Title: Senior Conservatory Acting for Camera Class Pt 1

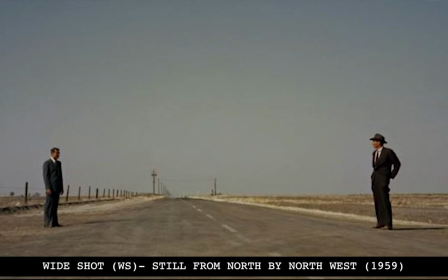1212s
So it's important if you're in a long shot or a wide shot to know that you still need to be switched on. You still need to be performing. We never stop that. But they're not going to see some tiny detail in your eyes. It's more to do with your whole body and how you're relating to the space that you're around. Next, we have our full shot.
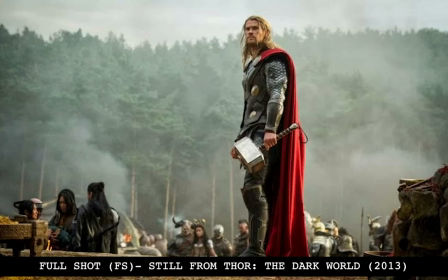1229s
So we see this picture here. You know who this is? Thumbs up if you know who it is. Yep, it's my cousin, Chris Hemsworth? He's not actually my cousin. I like to tell people that. But this is what we call a full shot. So here, the main focus is the actor in the screen. You have their whole body in the screen.
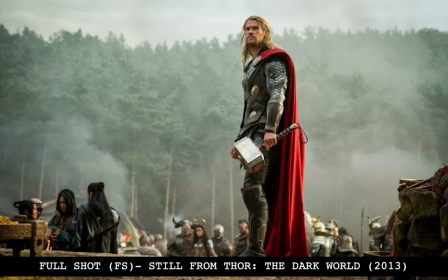1250s
But unlike the shot beforehand, which was the long shot or the wide shot, this is really focusing in on the actor. We still see the scenery. It's still a big part of what's going on, but we're really focusing in on the actor as a whole. So as you are doing this scene,
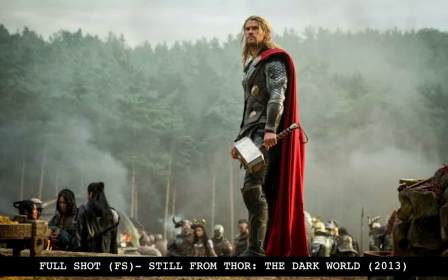1266s
if you are told that this is going to be a full shot, as the actor, you have to be aware that whatever you're feeling on the inside, whatever might be showing in your face, it has to translate through your whole body. So if you have a look, he doesn't look super pleased about what's going on, right?
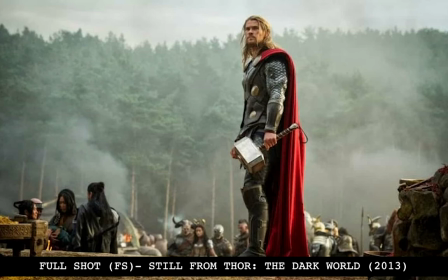1281s
His face is kind of a little bit like, what's the word? His face is like a little like mad or just like cautious or like scared or is like ready for something you also see that in your hands go
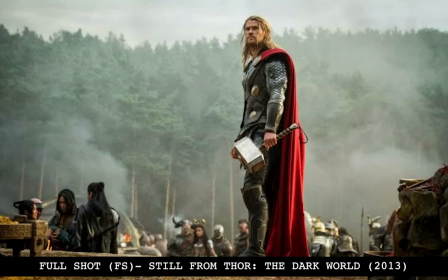1297s
ahead he's angry he's angry he does kind of look angry yeah but you also see that in his hands here as well and you see it in the way he's standing he's not facing something full on like I'm ready to go he's a little off to the side so there's something that he's
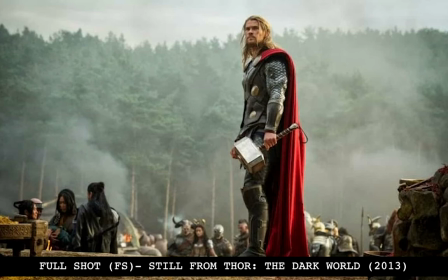1312s
like blocking he's preparing for he's not facing it front on so there's this little bit of maybe hesitation or like, I'm getting prepared for what's about to happen. But we see that in his whole body. It's not just in him.
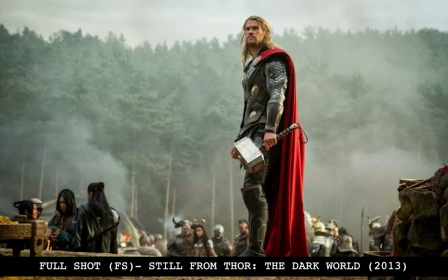1326s
Yeah. And that one is definitely important to show that your relationship to the environment that you're in, but also shows your relationship to the other people. If you remember, like, I'll go back and show this again. When you see this, you see him here standing away from everybody else at the bottom.
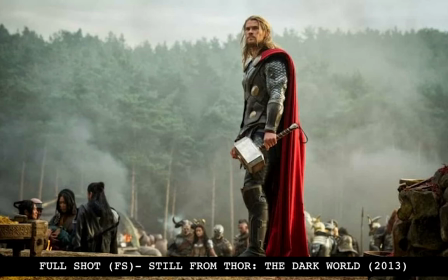1343s
And that's significant because it shows that he is the standout in this moment, that he is the one we're focusing on, that these are people that he's leading, but they don't have any direct, they don't have a direct connection to him at this point in time.
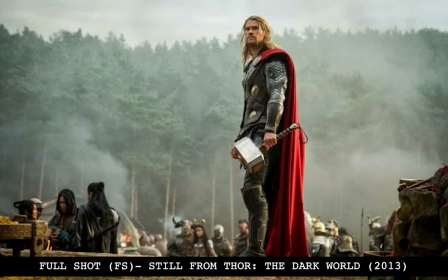1358s
This is about him and how he's feeling. We are going to see this medium shot, medium wide shot from the knees up.
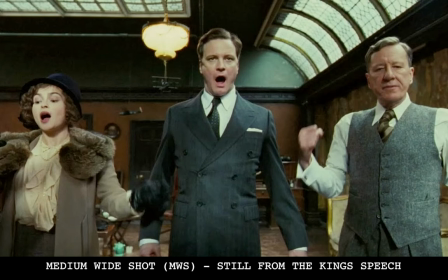1367s
So this is what is splitting the difference between a full shot and the next one that we're going to see. This one here is called a cowboy shot, which means is that instead of being from the knees up, it's actually from the thighs. And this goes back to when they were filming old Western movies and you'd have like the standoff where the guy would have the guns in his side and you want to focus in and see the whole cowboy,
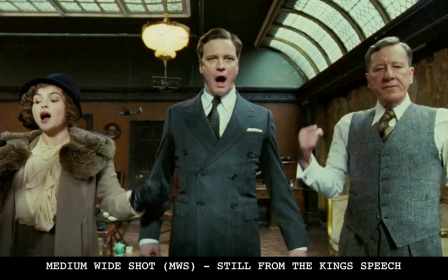1386s
but you really just want to see where that gun is and how fast they whip it out. This is a cowboy shot. If you were to imagine that they had their little gun holsters down by their thighs, that's what this is. So this for the actor is to know that it is a full body shot.